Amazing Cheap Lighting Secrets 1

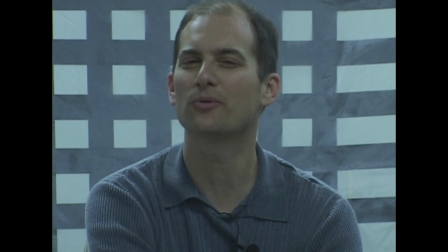(0:11)
So you're looking to do some kind of video, but you don't have a lot of money for lighting. Well, that doesn't have to be an excuse. You don't want a video like this where you just light a person with overhead lighting, because I really don't look that good. Now, I might not look much better with lighting on, but the whole production value will look a lot better. And let me show you how effective good lighting could be at a low cost.
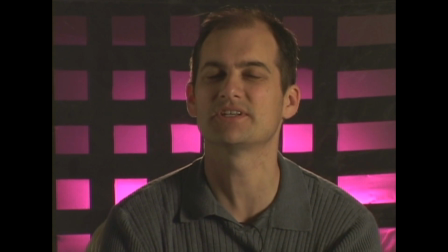(0:31)
So let's take a look at how easy and inexpensive it is to come up with this kind of production value you're seeing here. Believe it or not, this was all done with under $75 worth of lights that you can buy at Walmart or Home Depot.
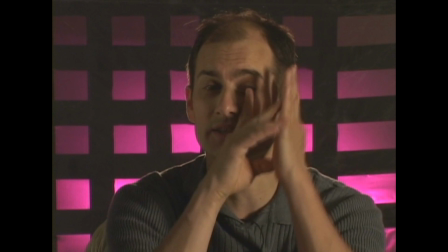(0:44)
The first lights we're using is on this side of the face here, which is our main light.
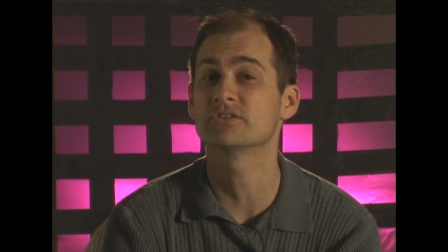(0:48)
It's called a key light. And this is done with a quartz halogen work light on a stand. And to give it a little more oomph, we put two more clip-on spotlights that cost us about $3 each. So we have a 500 watt work light, two 150 watt spotlights.
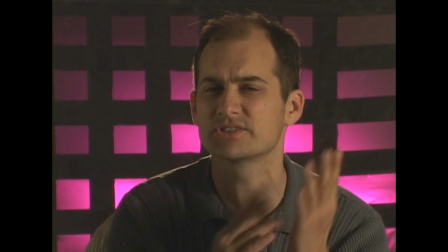(1:05)
Now normally if you did that and you saw it on the side of my face, it would be these big harsh shadows.
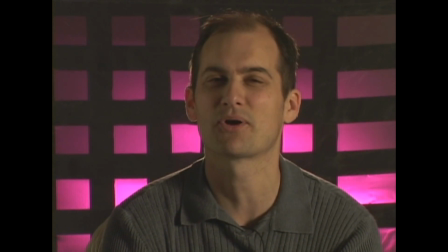(1:10)
In order to diffuse the light, we went into the shower department, the home decorating department of the store, and we bought a shower curtain. Folded it over twice,
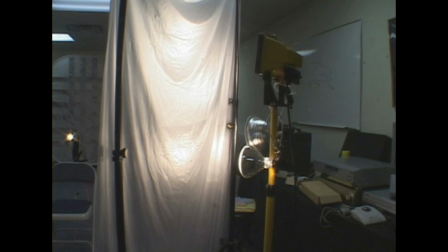(1:19)
and now we have a nice diffused look because the shower curtain is hung up with a couple stands right in front of the lights, and it makes them less harsh.
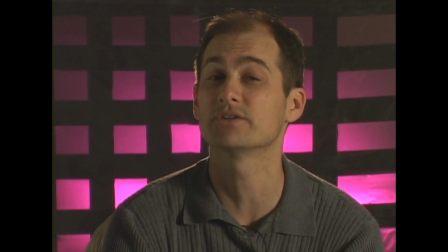(1:27)
Now how do we get a little light on this side of my face? Well, we went to the automotive department and we bought a car reflector.
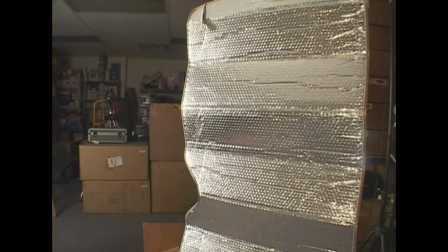(1:35)
These are the kind that you see in the windows all the time of cars, and it gives it a little less of a shadow on this side of my face.
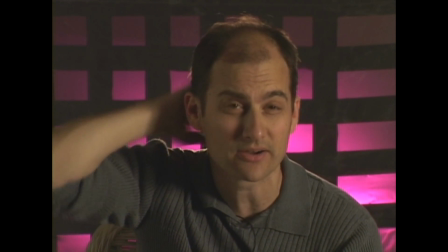(1:41)
Now, how do we get the little edge shot around my hair? Well, that's a hair light, and we didn't want to spend a lot of money,
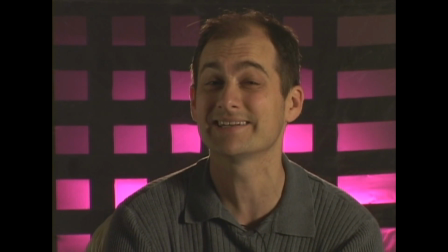(1:47)
so we went to the hardware department and we bought a $9 quartz halogen clamp 35 watt light.
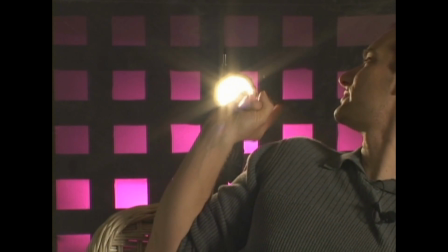(1:54)
Let's take a look at it now. Here it is, and we just put a little stand.
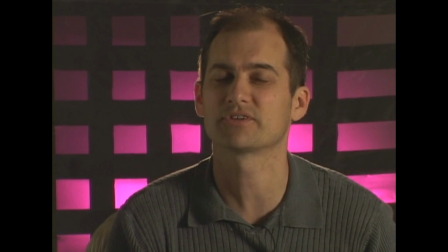(1:58)
And now these stands are inexpensive photographic stands that cost $15, $18. You can use music stands, or later in the tape we'll show you about just using plumbing pipe and screwing it into little flanges and making a base for $4 or $5.
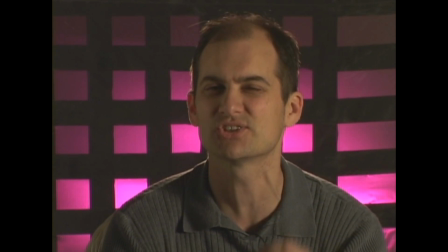(2:12)
So everything can be done very inexpensively, and you can get a professional looking lighting setup without having to spend a lot of money. If you were to look at this shot on television, you wouldn't have guessed that way in the background we just have a spread out sheet with stage tape over it making a checkerboard pattern,
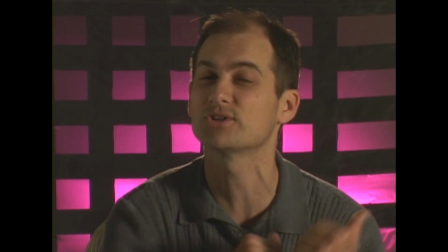(2:30)
or you wouldn't have guessed that that's a $20 quartz halogen work light shining in the background.
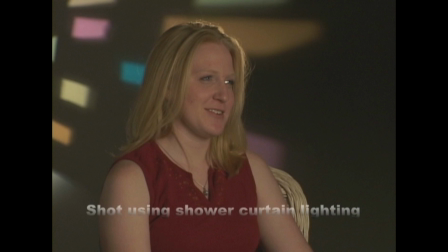(2:35)
You probably wouldn't have guessed that we're using a $5.40 car reflector, or we're using a shower curtain to diffuse the light.
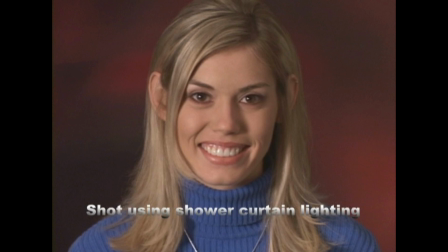(2:42)
So it's all about creativity, and you're going to have to spend a little time lighting. You can't spend 5 or 6 minutes.
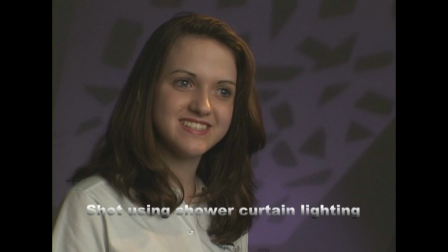(2:48)
You're going to have to spend probably 12 or 14 minutes. Your first time, you have to spend 25 or 30 until you get it down.
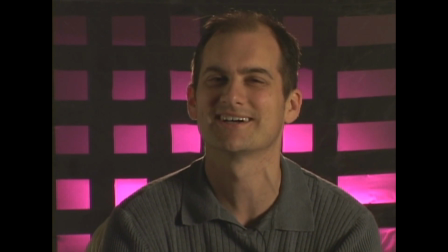(2:54)
But the nice thing is you don't have to spend a lot of money to get a great look. Okay, let's take a look at just how easy this lighting setup is.
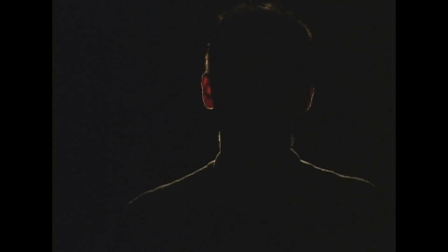(3:03)
I've turned on the hair light so we don't see any just total black in the picture, and you can see that it has this nice edge around my hair, and we urge you when you're setting up a hair light really to start with that one first in terms of getting the edging around
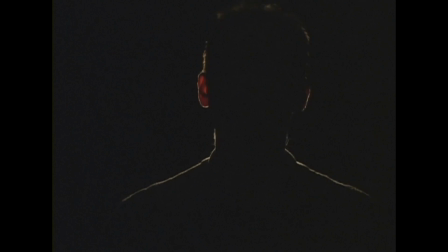(3:17)
the hair, because sometimes it's the hardest to detect. But we're going to start with our main light now after the hair light, which is our key light, which is comprised of 3 lights, and they're shown through a shower curtain. So Steve, if you can please turn on the quartz halogen 500 watt through the shower curtain,
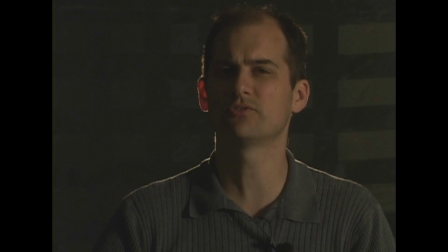(3:35)
and go ahead and add 2 of the 150 watts and another one.
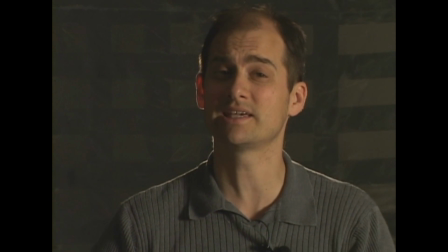(3:40)
There we go. So now we're filling this, what's called a key light. You always hear about key, fill light, and backlight. And so we have the backlight and we have the key light. And now Steve is going to put up our reflector.
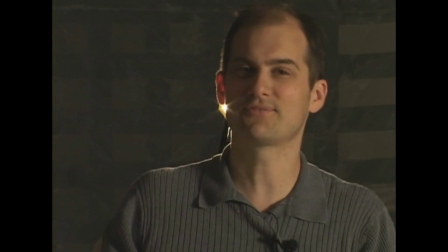(3:52)
This saves you a little bit of money. Instead of shining a light from over here, we're going to have the good old sunshade reflector mounted on a stand,
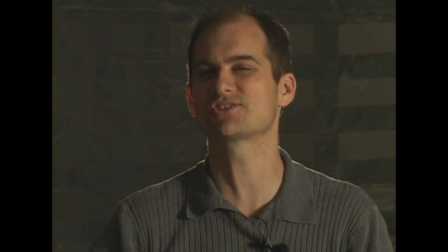(4:01)
and Jeff is our cameraman, and Jeff's going to give direction as to how Steve should tilt this.
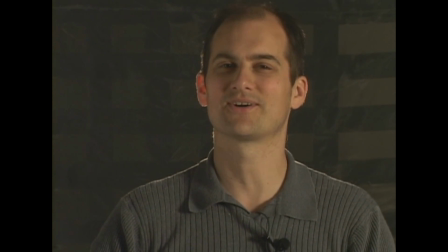(4:06)
So right there's good. Okay, right here. Yeah, so good.
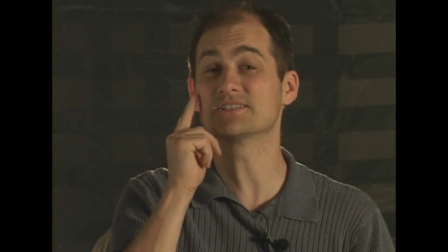(4:09)
Generally speaking, and I'm guessing this is right, Jeff, this side of my face is not brightly lit as this side because obviously it's a reflection, and that's what you want.
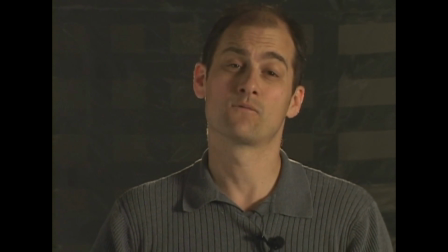(4:17)
It's called a ratio.